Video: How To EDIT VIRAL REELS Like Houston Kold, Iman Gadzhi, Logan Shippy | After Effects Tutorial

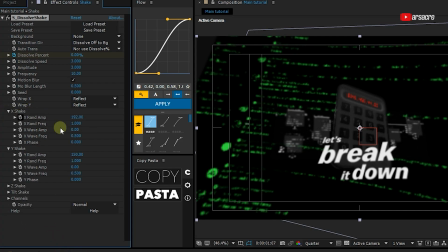737s
So I will pull up the Y axis and pull down the X axis. X-axis is the horizontal shake and Y-axis is the vertical shake.
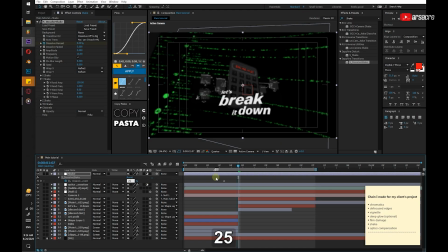746s
Since we already added a key, you can go in the middle and change the value. So it will add a new key. And you can head a little bit forward like this and set it back to 0%.
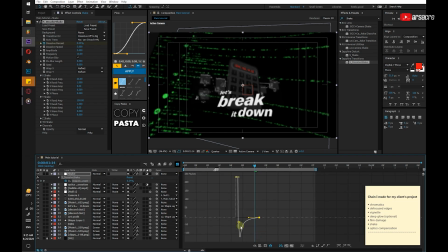766s
And then adjust the key curve like this. So the shake starts to fade out as soon as it hits. So when you play back, this is how it should look.
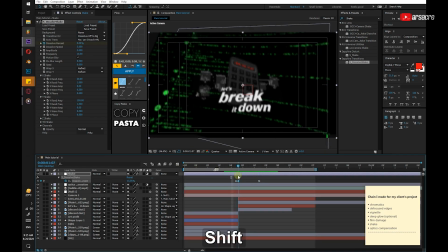And I will add some keys to the camera as well, just to keep the movement going.
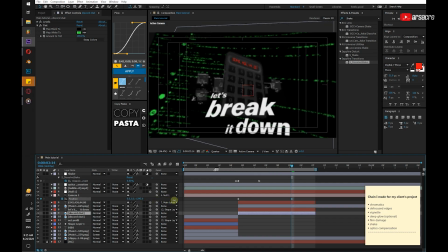I think I should tell this because a lot of people complain about this, that the playback is not smooth, even without the effects.
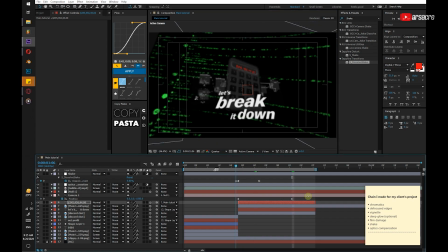801s
That is because you're working with 3D objects instead of 2D objects. When you work with a software like After Effects, the playback is never gonna be smooth. Even if you're using a computer from NASA, it's not gonna be smooth at all because it calculates every single second.
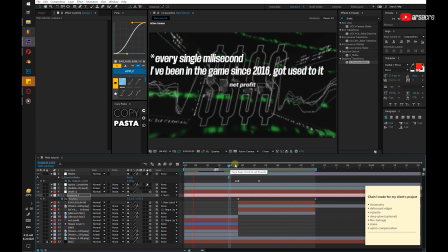815s
It takes a while for it to calculate such complex animation.
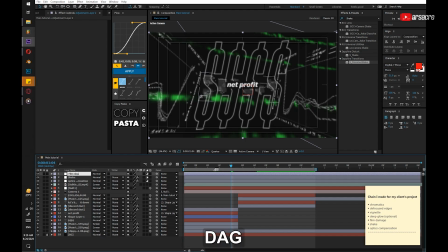824s
Okay, now after that, I will add another adjustment and call it film damage, and then put a film damage effect to it as well.
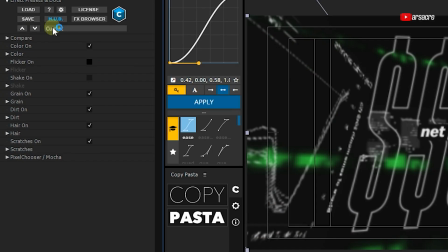833s
And I will use this preset
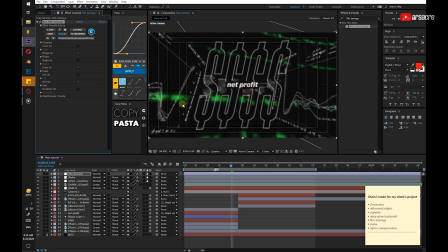838s
and just turn off the last option. Okay, then after that, another adjustment, put a deep glow effect to it. And I know a lot of beginner editors use deep glow effect way too much. The point of using deep glow is to blend everything, not to make everything super illuminating.
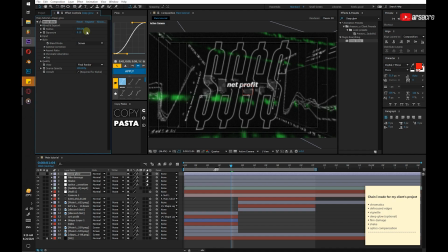855s
So when you apply a deep glow effect, you have to keep it subtle so it doesn't mess with the look.
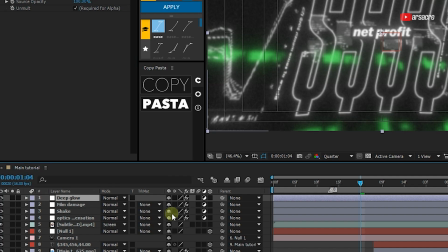866s
And I will even turn down the opacity of the adjustment because it's way too intense to begin with.
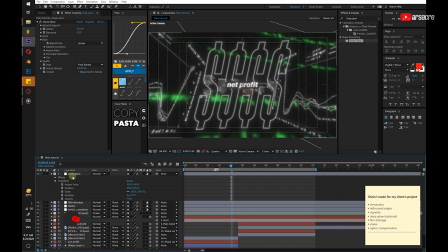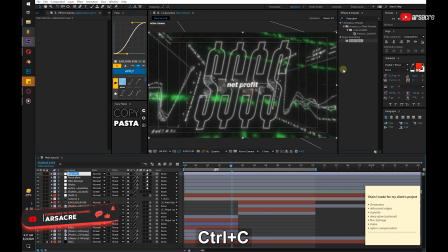878s
And then add another adjustment and then put a CC vignette effect to it. Another adjustment, and I will call it defocus edge, and it's not a plugin, you just have to put a Gaussian blur effect to it
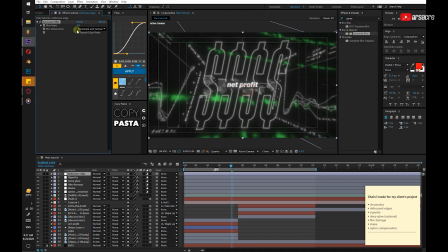896s
and make it like 30 to 40% or anything that fits you. and make a mask in the middle like this, and then invert that mask so it affects only the edges, not the middle section.
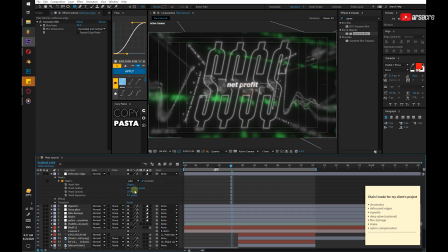909s
And add some feather to it to make it soft like this.
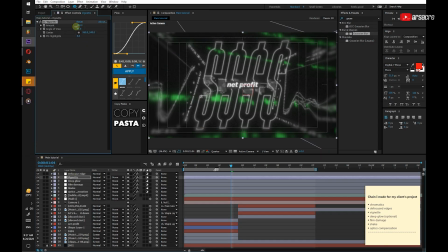914s
It gives a defocused edge effect, which makes the viewer look exactly in the middle.
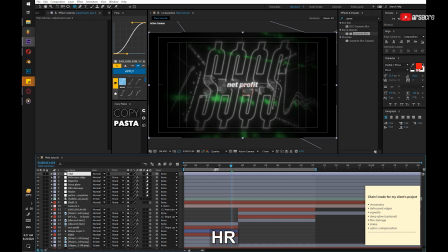925s
And then lastly, I'm going to add a chromatic aberration effect. It's just an optional effect, you don't have to add it if you don't want to. It gives that lens split effect.
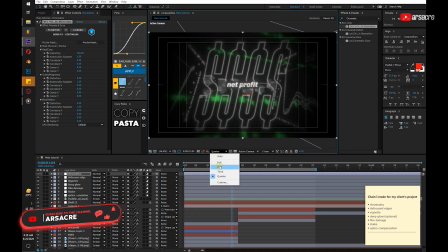Okay then, let's put the dust overlay that we found on Google at the beginning of this video.
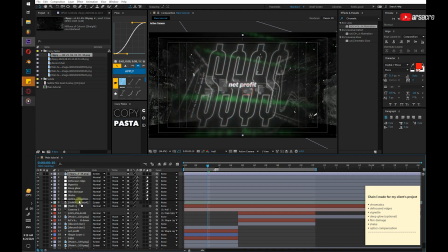Veneer effect seems a bit too much, so let's turn it down. And I think you don't even need deep glow effect for this.
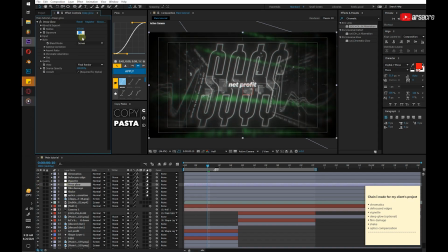963s
In the actual video, I didn't use the deep glow effect at all. So anyway, let's use in this one and see if this makes a difference.
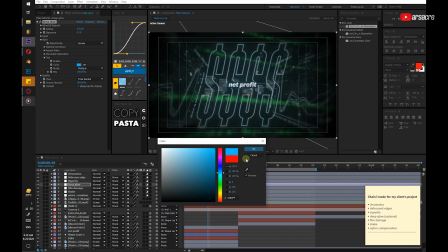971s
So I think I will enable the tint option inside deep glow effect and see if it makes it look something unique.
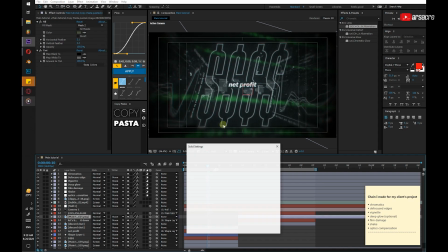985s
Okay, now it's time for the main effect, the optical flare effect by Video Copilot.
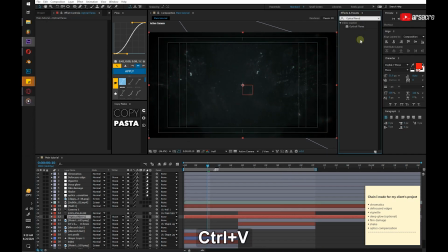So for this effect, you just have to copy what I'm doing. It's nothing too special to have an explanation for.
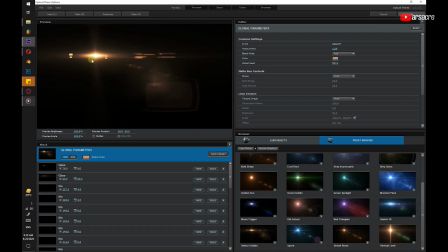1009s
Once you have picked your light, you can hit OK.
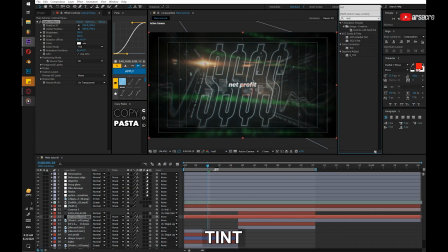1012s
And instead of using the built-in tint effect inside of optical flare, I'm going to use the good old tint effect that we always use. After that, you can simply place the light over to your text or even to the side.
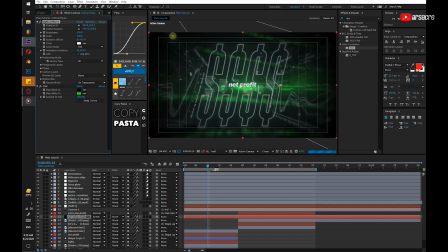1028s
And using the center position option, you can spread it out. To give it a blinking effect, you can do it inside of optical flares, like this. Kinda looks cool with blinking. And also, don't forget to change the color of the big text.
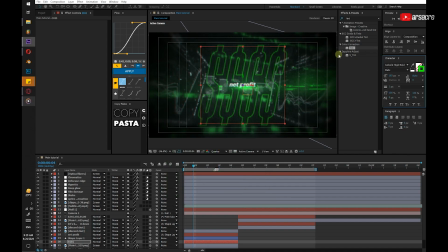1043s
After that, we can put a deep glow effect to it individually to make it bloom. And the color right now looks a little bit too, it has no contrast to it.
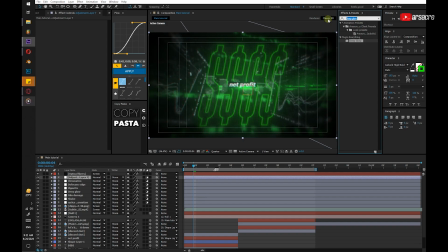1059s
So I will add another adjustment and put a curves effect to it and make an S curve to it. Just a tiny bit, not too much. Something like this.
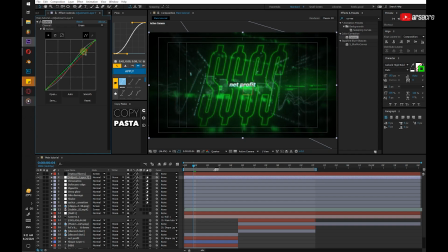1077s
It looks a lot more focused now. And one additional thing you can do is to add some keys to the center position of optical flare.
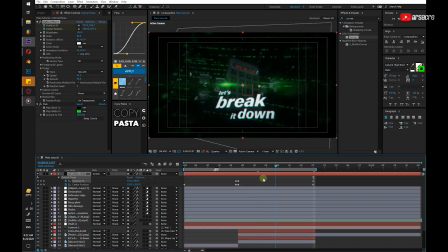1087s
It's just an optional thing, you don't have to do it if you don't want to, but it gives a little bit movement to the image.
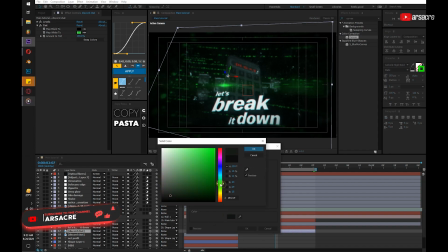1094s
Okay, now I will add a new solid because this scene looks a little too dark. Pick a shade that matches with your theme.
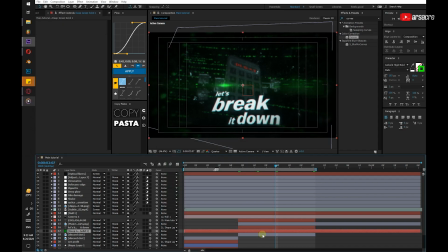1102s
Something like that.
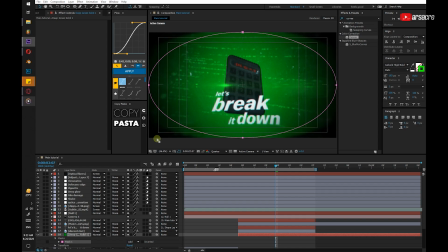1107s
Then mask it out and just adjust the mask like so.
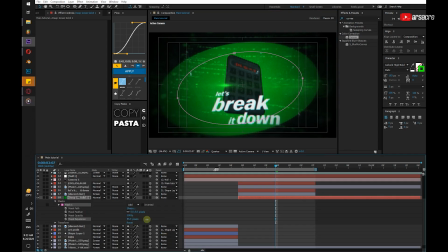1122s
Then go inside the mask option and you can add some feather to it, or if you want to expand it, you can expand it, and if you want to contract it, you can contract it.
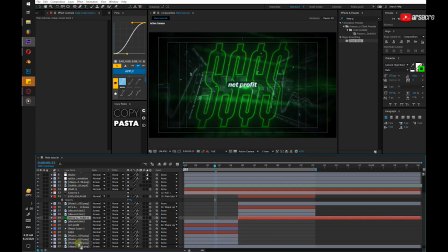1130s
And I think the first scene looks a little too dark as well, so let's just put this solid behind everything and so nothing is too dark and hard to see. Alright, so that is pretty much it for this video, and I hope you enjoyed it and learned something new. And about the course, I will keep updating on my Insta and my website, so keep an eye for that.
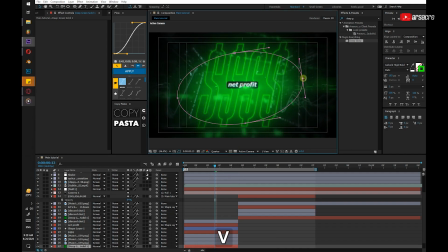1149s
It will totally worth the wait and the time. I will put it out as soon as I can. And I'm thankful to all of you who watch my videos and anticipating for the course.
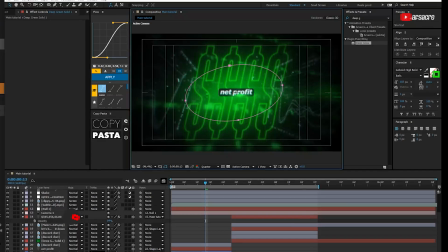1157s
I never imagined when I first announced it that so many people will be looking forward to it.
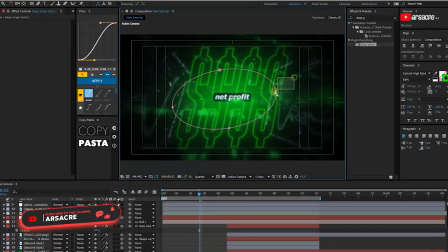1163s
I will be back with another video, and until then, peace out.